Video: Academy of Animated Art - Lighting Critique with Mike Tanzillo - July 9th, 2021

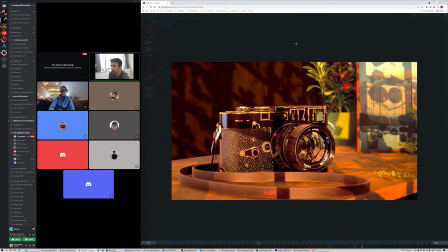16:37 We've got a few others. There's also the Unreal community as a whole is very supportive on this stuff. So in that case, I won't critique it too much, just knowing that yeah. Just as a caveat. Yeah. No, and then I think, well, from a structural standpoint,
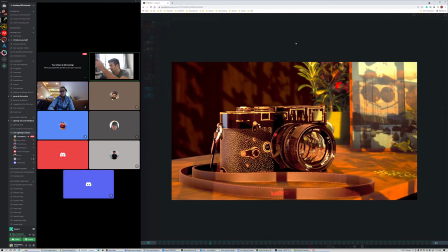16:55 like I love the idea of this window light, like, you know, the panes of this stuff all in the background.
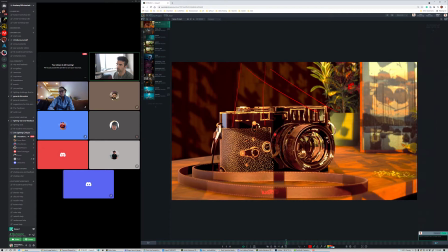17:02 I think is really, really cool. I think it's a little bit too much everywhere. I think it would be better if it was more focused, like right in here, and then all of this stuff could just kind of go into a regular shadow, so that we can use that element not only to imply that there's stuff off camera,
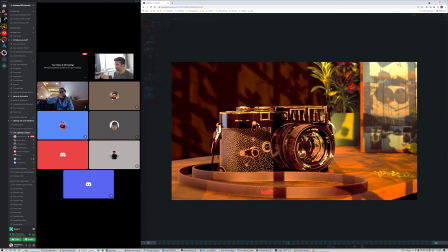17:20 but we can also use it to focus the viewer's eye by allowing other things to go a little bit darker.
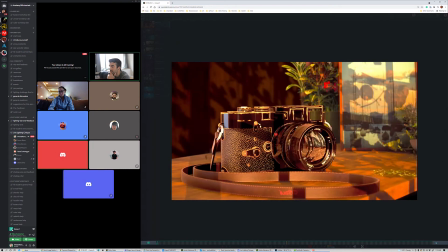17:28 So the leaves as well? The leaves as well, yeah. All that. So think of it as a smaller window that's only
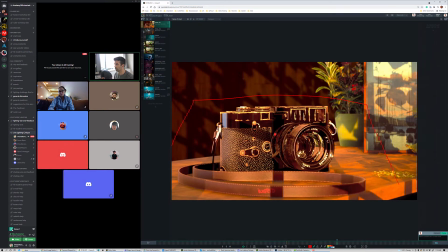17:36 going right around the camera here, and then all this stuff can go a little bit, because really what it is this stuff just kind of sets the stage, and it's, you know, but the camera is our focus,
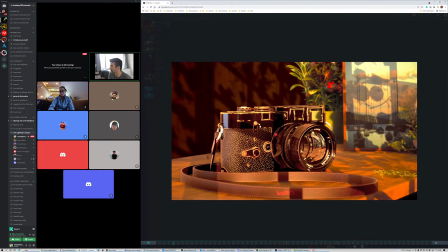17:50 and so we like having it here because it suggests a larger world, but we don't need to see every detail of it, right?
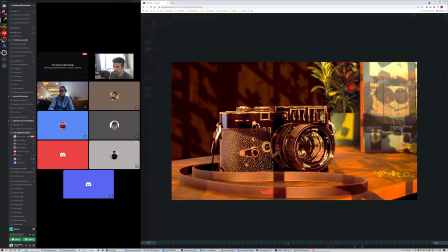And I'm wondering if it might be better, unless the strap, the
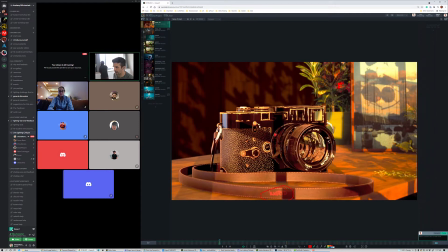18:11 Ingrid thing I think might be important, but I think the strap aesthetically might be better if it wrapped behind it. But I'm not going to stop you from doing that if you have a good reason for it. I just think that normally you don't want something like that between you and the main subject matter.
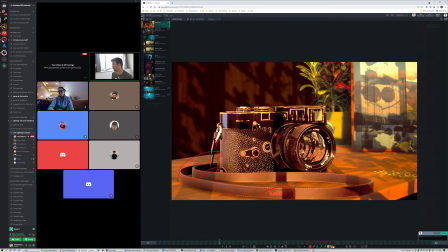18:28 If this was like a product shot for Leica, it is a Leica, right? Yeah. You would probably want that strap behind so that we could see the whole thing. But yeah. Other than that, like I said, yeah, just work on that technical thing. Once you get that cleared, we'll take a look at it again.
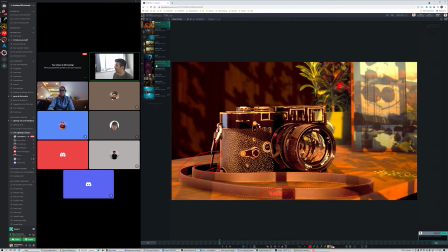18:47 Okay, perfect. Thank you. Cool. All right. One last video. I think we got all the rest. Yeah, one last video is from Stephanie. So Stephanie
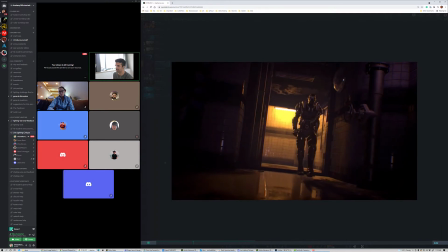18:59 had a fate that many of us do during these projects, and that she got a corrupt file towards the end and without a backup.
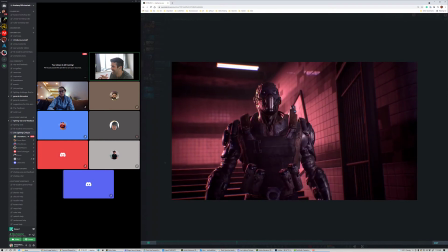19:05 So she's taking what she's got, and the big thing that we're trying to do is just get some shadow under these characters,
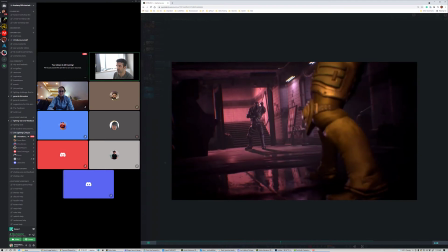19:14 which let's see, the big shots that we were looking at with this one and this one.
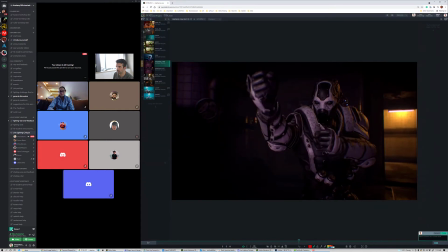19:19 So I think this shot works really well.
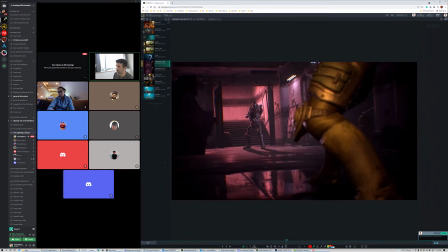19:24 I think the shadow looks the best here. It doesn't quite sync up to what we're seeing here. This one feels like twice as dark as this one. So I think that lighten this one up, and the rest of the times that we see the character in this space.
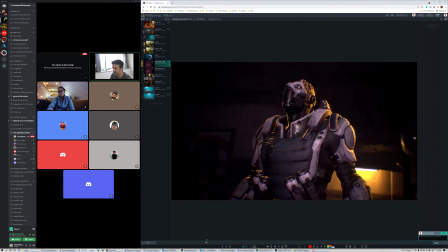19:37 It's just it like that, and that's something with lighting a sequence you got to pay attention to, is just making sure that stuff stays consistent.
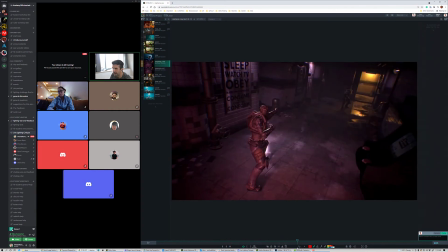19:46 So lighten this one, allow this to be the guide, because I think this looks really good. And then let's take a look at the other
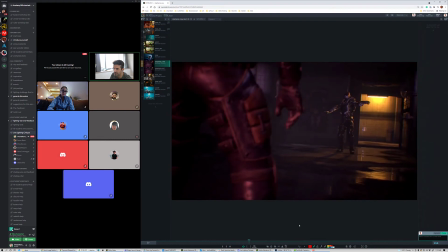19:51 character. I think the other character might have. Yeah, same deal with the other side. You could probably lighten that shadow if that's a separate element, the same way that you're doing the other one.
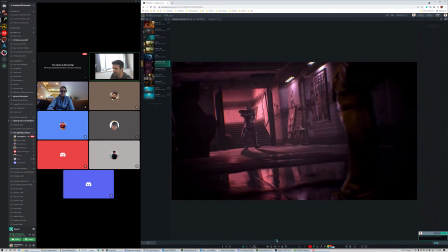19:59 If not, it's not that big of a deal, because we can justify it being in a different space.
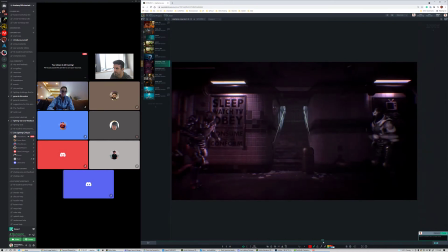20:04 But I think given the fact that you're kind of faking that in the comp,
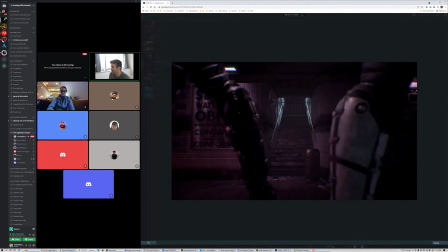20:10 and trying to make up for the fact that you don't have the source capabilities anymore.
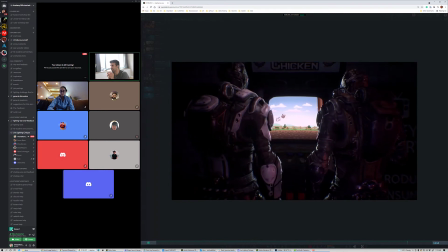20:16 You're doing a really good job. So that's it. Just get those two to match up with a focus more on the lighter one, and I think you're good.
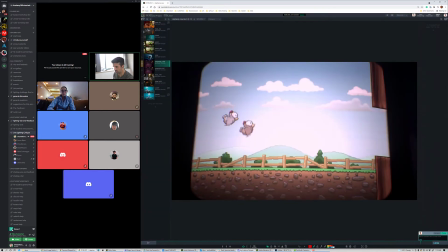20:23 All right, let's hop over into the stills here.
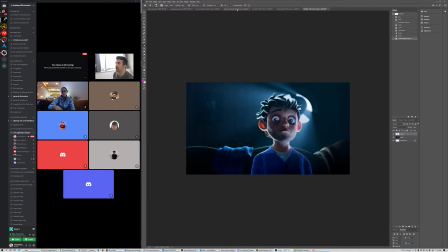20:29 We've got Julia, Ruby.
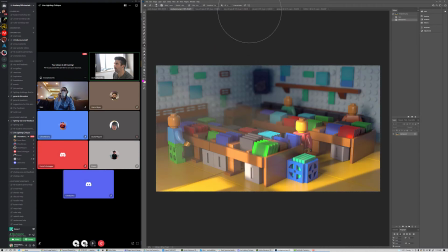20:32 Yeah, so Montgomery will do you at the end because we'll get Ruby and Julia while they're here.
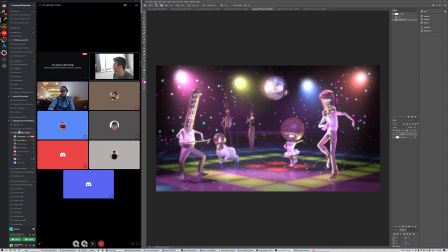20:39 I dropped one in, just so you know. Oh, Sorry okay, cool. about that. How dare you? I'm just kidding.